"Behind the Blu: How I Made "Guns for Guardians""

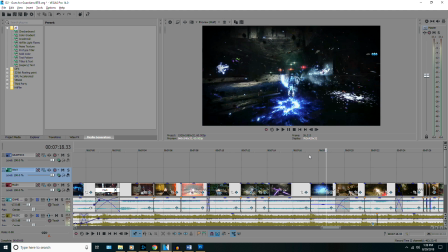[20:24]
That's kind of the best you're gonna get.
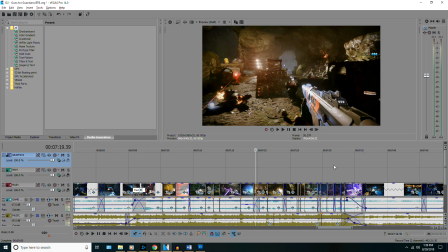[20:27]
So in order to keep the intensity there, and in order to keep a feeling of, okay, we're still at the top, maybe not as high, but we're still pretty up there, is I went back to the idea of using quick cuts to keep the intensity up there.
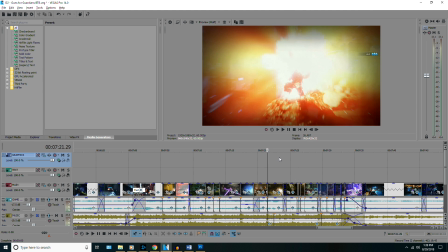[20:42]
So we transitioned back to the hunter again, and this time we're just throwing knives, smashing the cuts together, stabbing dudes in the face,
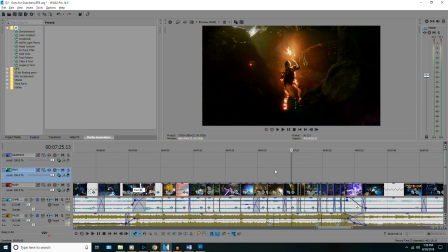[20:49]
and it's all coming by very quickly in order to keep the intensity there to match up with that
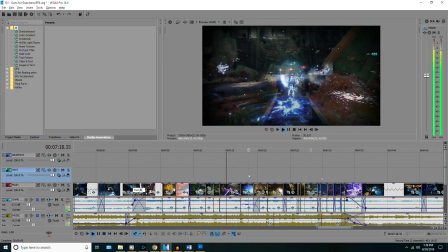[20:56]
massive Titan smash as best as possible. And then finally we close out with the warlock.
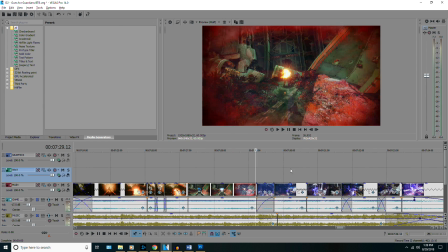[21:01]
We do a little bit of shooting, and one of my favorite transitions to do is after doing a blink,
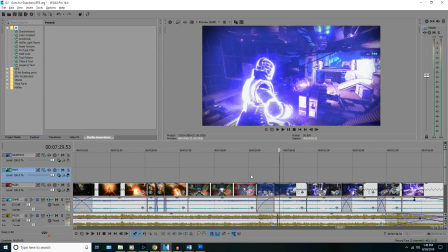[21:07]
we cut to another blink in a different location, and then we fire off 2 Nova Bombs.
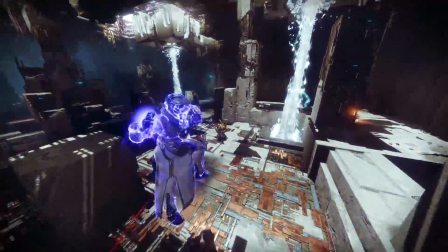[21:12]
I've done that specific edit multiple times. It's one of my favorite edits to do.
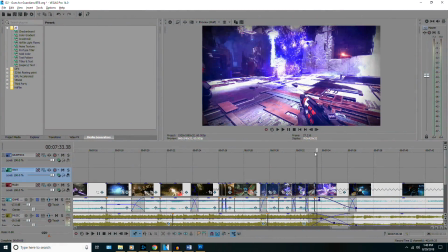[21:17]
I just like the way it looks. And then we wrap up the video there.
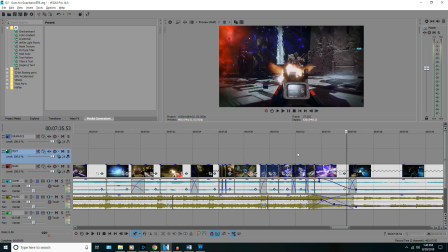[21:22]
As soon as the music reaches its finale, then everything goes into slow motion, and we just watch the origin story fire as the final monologue goes out.
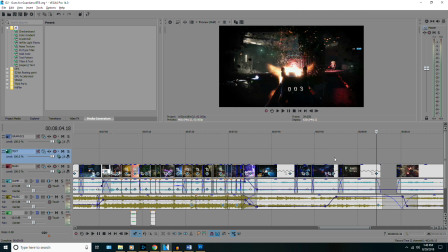[21:32]
And then I guess maybe my favorite part of the video is that as things are lingering down, I'm being a little bit indulgent here. I'm just allowing the music to play. There's no dialogue. There's no nothing. It's coming to a close. But the final scene, we see the origin story with 20 bullets left in the magazine. It's just firing.
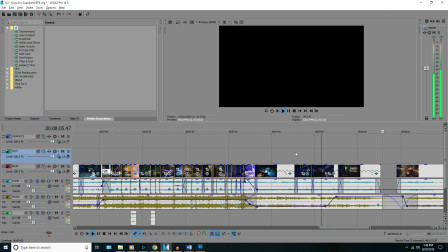[21:51]
It's firing. The song is coming to an end. And then cut to black, right as the origin story hits 0 bullets in the magazine, and the song officially ends with a nice ding.